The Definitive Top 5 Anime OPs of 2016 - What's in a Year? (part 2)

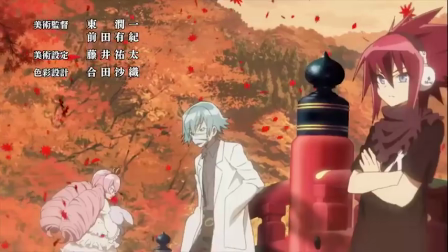(12:05)
But every opening after the first one is so damn good!
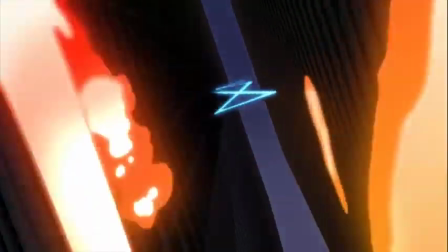(12:10)
The second OP showcases some of the most impressive action animation of the year,
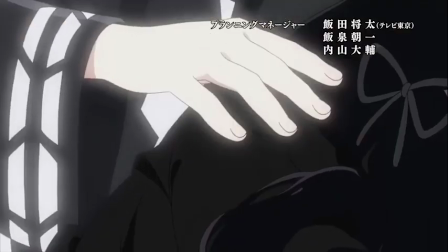(12:16)
to the point where it would be a serious contender against both Drifters and Haikyuu for that hotly contested Shounen crown,
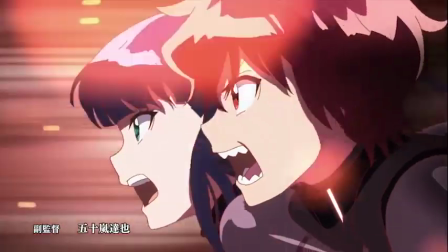(12:25)
if not for my one OP per series rule.
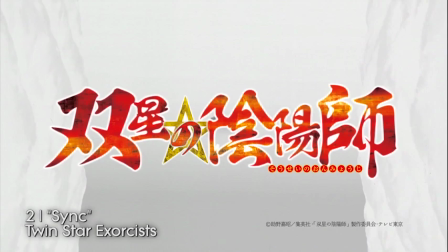(12:28)
See, the third OP, Sync by Lul, goes so far above and beyond just about everything else this year,
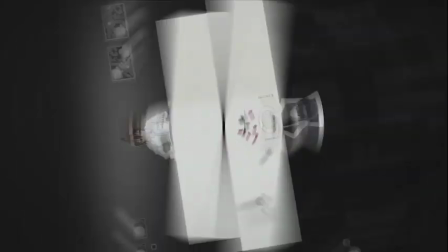(12:35)
all while thoroughly defying easy categorization, that I'd be doing it and the Shounen shows a disservice if I didn't give it its own placement.
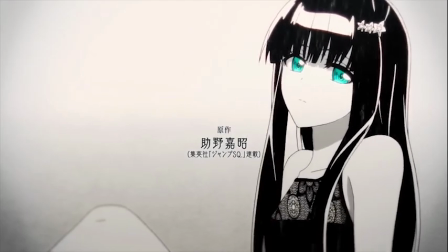(12:44)
And just FYI, while the quality dips a bit for the fourth opening that hit this winter,
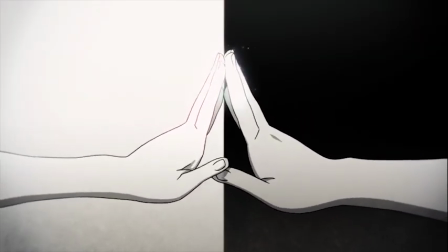(12:49)
it's gonna take a lot for a shounen series to unseat it from my 2017 list.
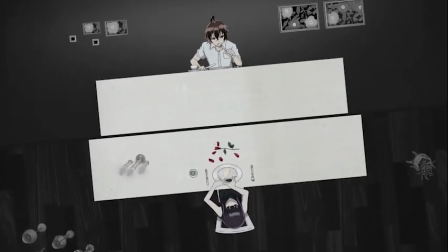(12:56)
But SYNC, holy crap, where do I begin? It's not easy to capture an emotional arc with abstract imagery,
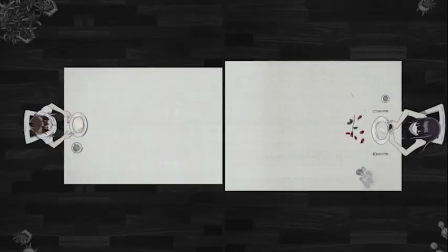(13:04)
in this case a sense of distance and awkwardness between two people that grows into camaraderie and eventually intimacy.
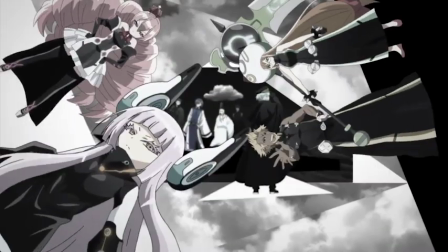(13:10)
It's also not easy to create hype in just a minute and 30 seconds.
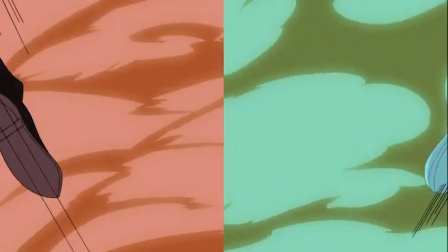(13:15)
You need to employ interesting action and camera movements, pick a fun song,
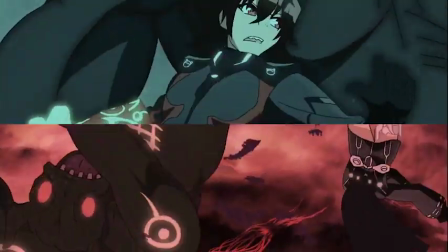(13:20)
and make sure that every key motion syncs up perfectly with that music.
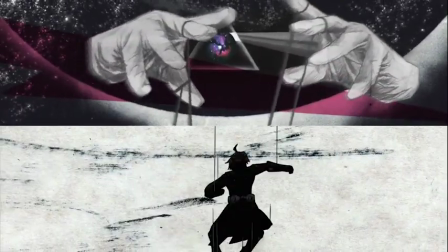(13:25)
Accomplishing both of these things at once is really something else entirely.
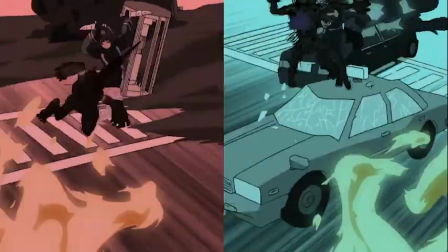(13:31)
Of course, the meaning of this dividing line between our heroes is pretty overt. it's meant to evoke
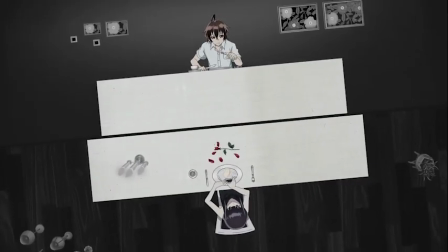(13:37)
parallels between them while also hyper-emphasizing the differences between them,
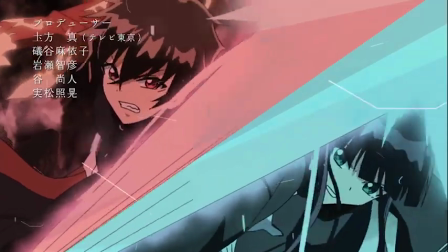(13:41)
but there are subtleties to how it's employed. When the action scene starts, the thick dividing line between the two of them disappears,
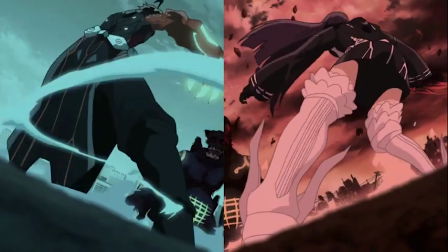(13:49)
leaving only the contrast of the teal and orange to create an obvious separation between the two scenes.
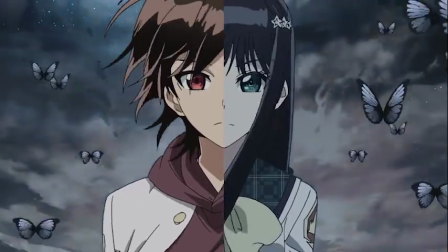(13:55)
And while that does make the differences between their worlds even more pronounced,
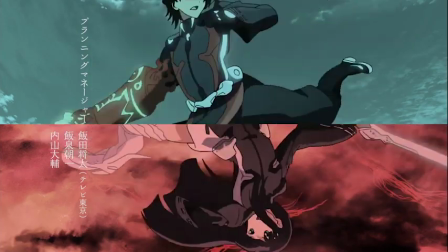(13:59)
the OP plays with the expectations that this creates by having them cross over into each other's scenes multiple times.
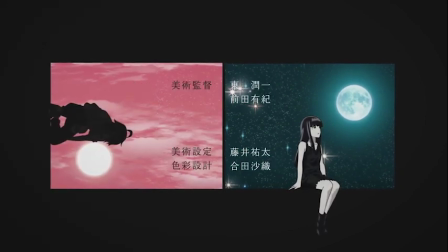(14:07)
And the use of that line isn't just about their character dynamics either.
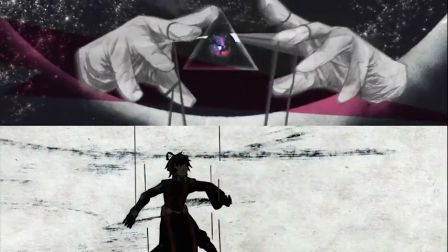(14:12)
It also speaks to the parallels between Earth and the spirit world Magano, and between our reality and that of the gods.
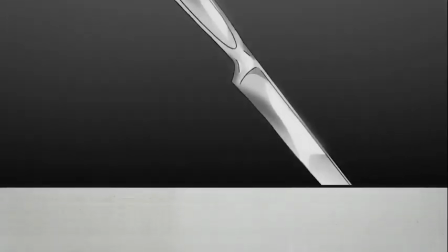(14:19)
I love so many parts of this OP.
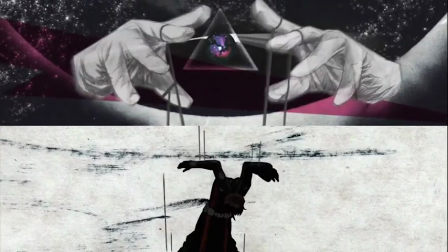(14:22)
The shot of Fate literally toying with Benio and Rokuro, this shot of zooming down the highway at both midday and midnight,
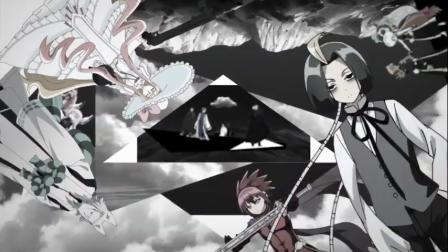(14:29)
the slick, jerky zoom out and then in that introduces the supporting cast in perfect time with the beat,
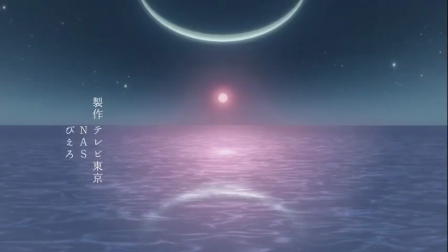(14:36)
but I think that the final shot is the most brilliant of them all.
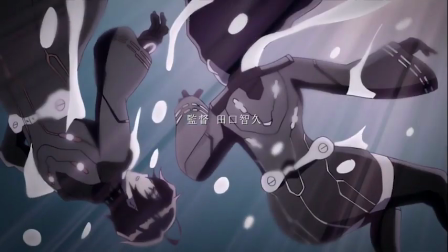(14:40)
For the first time in the OP, we see the two of them together in the frame as they drop into the water.
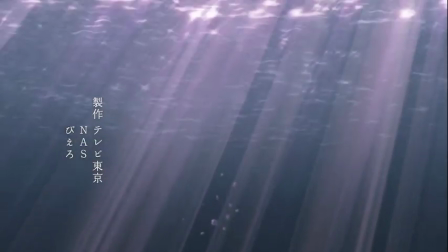(14:46)
The intensity drops with them,
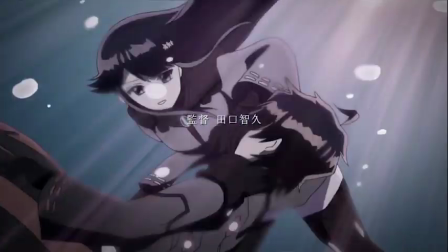(14:47)
and they're left to calmly float together in a serene world all their own beneath the ocean waves, Which is nice on its own,
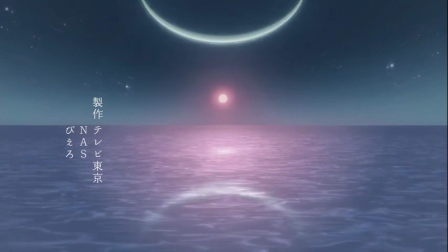(14:55)
but then we pan up and see that the horizon is being used to create that same dividing line that has been the motif of the entire OP, only within the actual world of the show. And both of them are now on the same side of it.
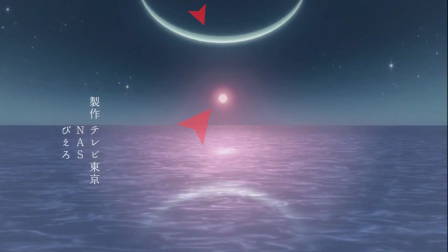(15:09)
And then on top of that, you notice that the sun and moon in the sky are the same teal and orange colors that represent the two of them. but the reflection on the water that they're swimming in diffuses that light so that the two colors blend together.
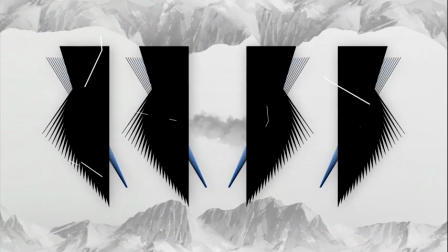(15:24)
This imagery is pure genius! But there's still one opening that stands above it this year.
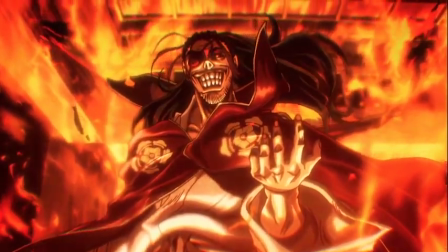(15:30)
And at number one, I mean, was there any doubt of what would end up here?
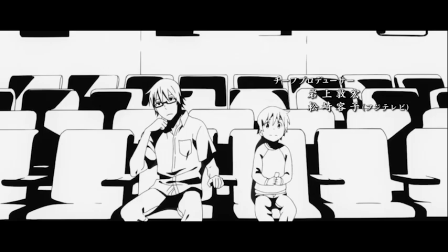(15:34)
2016 was an incredible year for anime openings, but one OP reigns supreme above all others.
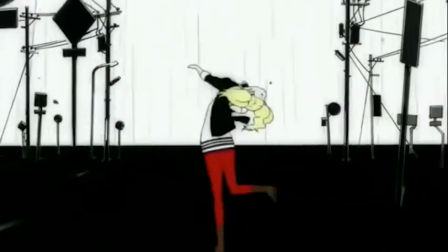(15:41)
Wake Up, Get Up, Get Out There, the opening to Persona 5. What, were you expecting something else after all the Persona music in this video?
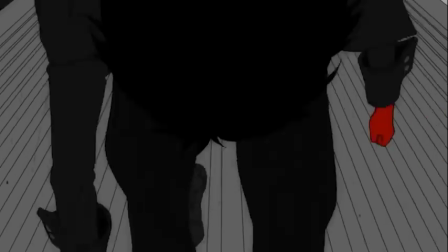(15:50)
How could I not give first place to the beautiful, stylized, and eminently catchy intro to one of the greatest games of the last decade?
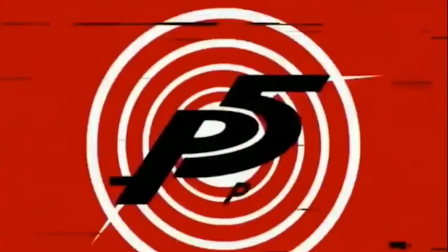(15:59)
I mean, yes, it is a game, not an anime, but that doesn't discount the artistry and care that Sayo Yamamoto put into crafting it. Besides, what else could I possibly put here? Oh, right, Mob Psycho 100 came out this year. Yeah, that wins. I guess I'm gonna have to do a separate video about the Persona openings later. Coming soon to a subscription box near you!
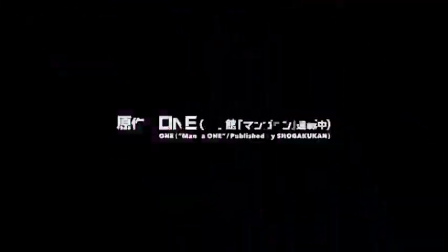(16:20)
After it came in second on my list of the best openings of all time,
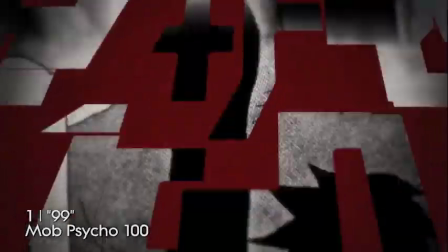(16:25)
it should come as no surprise that I think that Mob Psycho 100 is also the best anime opening of 2016.
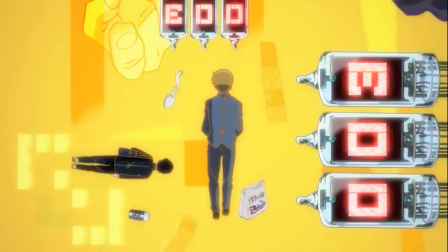(16:31)
This OP is truly phenomenal.
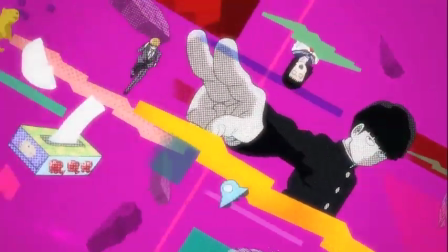(16:34)
It makes you laugh and gets you pumped all at once with a barrage of crazy imagery that all somehow flows together into a single cohesive whole,
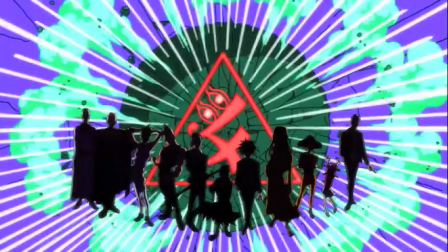(16:43)
helped along by imaginative animation and transitions that seamlessly connect wildly different ideas together.
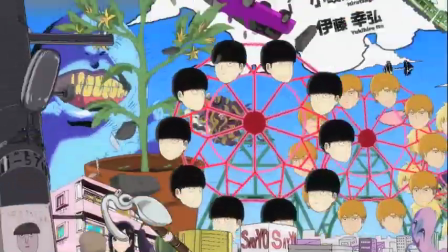(16:50)
In terms of structure and meaning, the way that this OP goes through this crazy emotional rollercoaster only to loop back perfectly
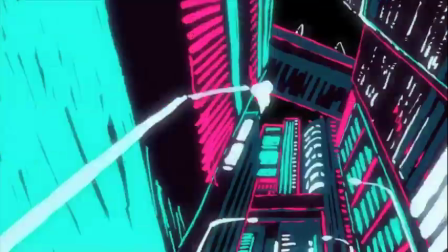(16:58)
to the beginning is very clever and ties in nicely to the structure of the show's plot.
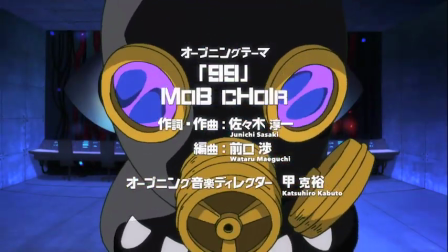(17:04)
And when it comes to music, the show's original theme song, 99 by Mob Choir, kicks at least 99 different kinds of ass,
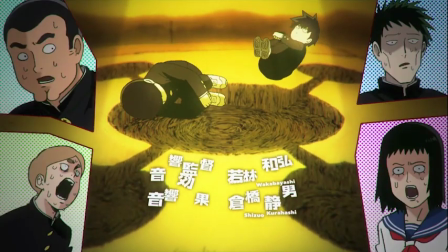(17:12)
growing on you each time you listen to it with its energetic instrumentation and fun,
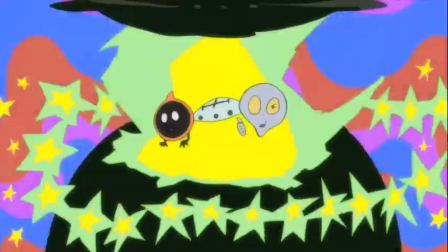(17:17)
enthusiastic vocals. This OP impresses on pretty much every level,
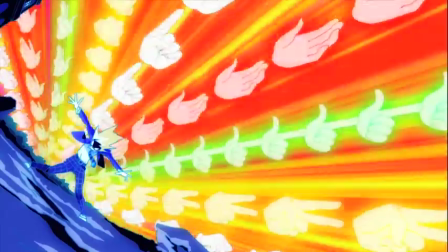(17:22)
but what is perhaps the most impressive thing about it is the sheer amount of manga references
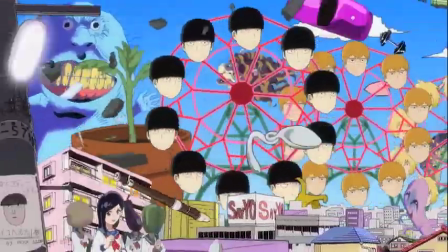(17:27)
and foreshadowing that Bones has managed to cram into its minute and 30 seconds of runtime.
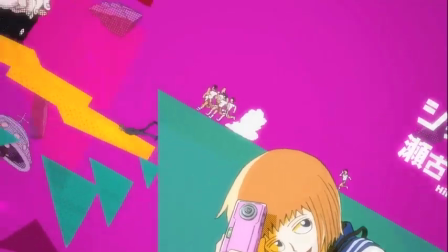(17:32)
It seems like every new frame brings with it a new reference or piece of foreshadowing to pick apart,
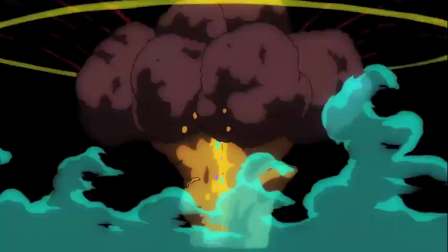(17:39)
up to and including huge spoilers for parts of the manga that were coming out as the series aired,
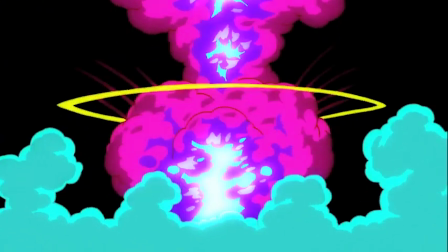(17:45)
and possibly even for the current arc about Moe aliens. Of course, you need to know what you're looking for to recognize these references,
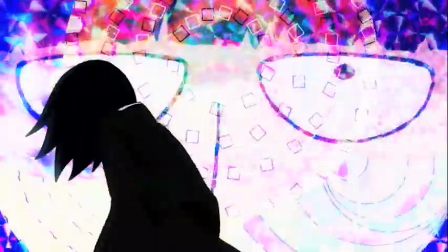(17:54)
but even the most seemingly random and bizarre elements of this OP have meaning to them.
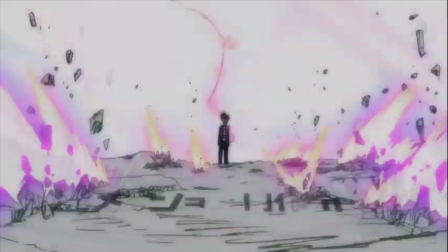(17:59)
The animators didn't waste a second in priming you for the wild ride that is Mob Psycho 100.
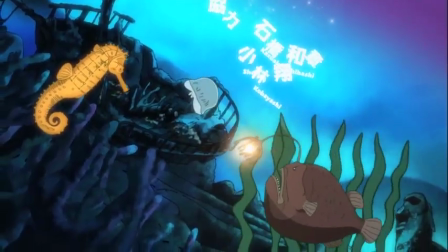(18:06)
Bones has created a ton of memorable OPs over the years for series that rank among my favorites of all time.
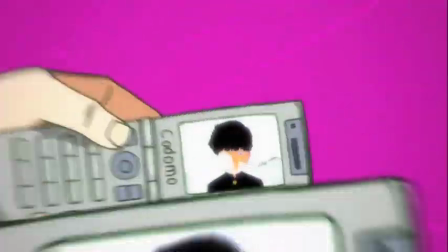(18:14)
And this is the absolute best of the bunch.
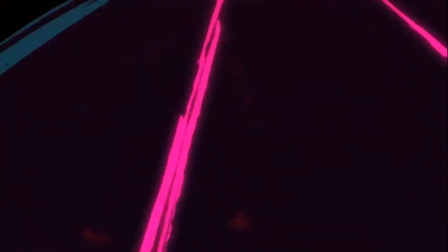(18:17)
And the series is just as good, showcasing great storytelling combined with wonderfully inventive animation.
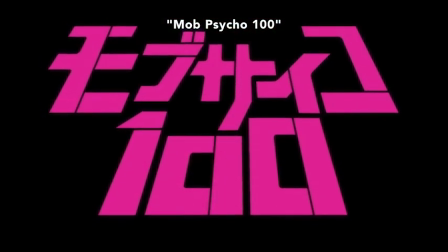(18:24)
If you haven't seen or read Mob Psycho yet, especially if you're a fan of One Punch Man, you owe it to yourself to give it a shot.
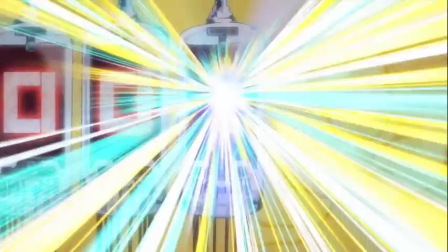(18:31)
If for nothing else, do it for the OP. Which really could be the tagline for this whole channel.
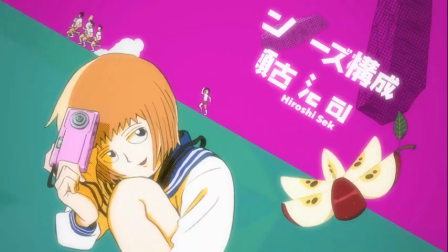(18:37)
At any rate, I hope that you guys have enjoyed this comprehensive look at the best OPs of last year.
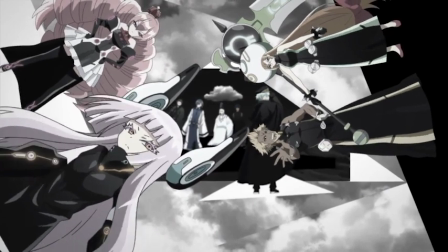(18:42)
If you did, hit the like button and share it with your friends so that they too can know the wisdom of the anime pope.
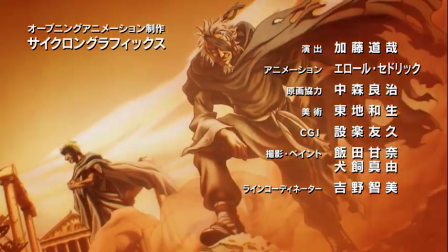(18:49)
Or if you think I missed something or you have a favorite that you'd rather see on this list instead, you can tell me what it is in the comments below.
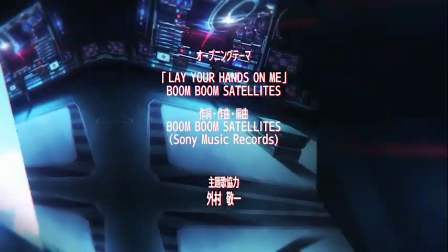(18:56)
I promise I won't be mad at you for dissenting, I'll barely even execute you for blasphemy.
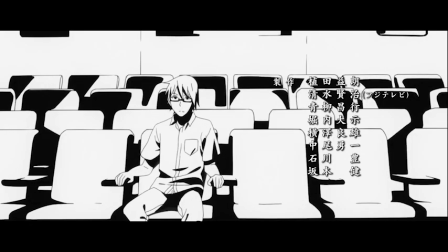(19:01)
Also, I promise that next year, I'll get this list out much sooner and hopefully a little shorter,
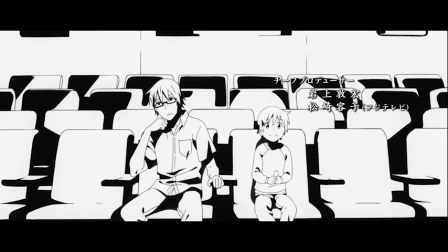(19:08)
so make sure to subscribe if you want to catch that and all the other nifty anime-related stuff that I make.
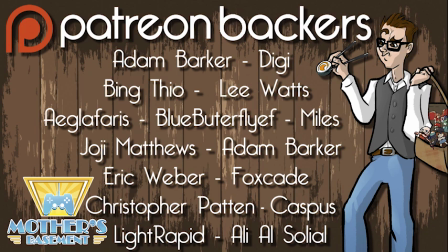(19:14)
And join my squad of heroes, aka patrons, if you want to assist me in spreading my good anime word to the masses. if you missed part one of this list you can check that out up here or click down here for my latest op analysis video or you can click in the vicinity of my titties to go to my second channel where i host my podcast the weekly weepcast where i just had a discussion with super bunny hop and the pedantic romantic about makoto shinkai's new movie your name that podcast was fantastic and you are fantastic and i am jeff the professional shitbag signing out from my mother's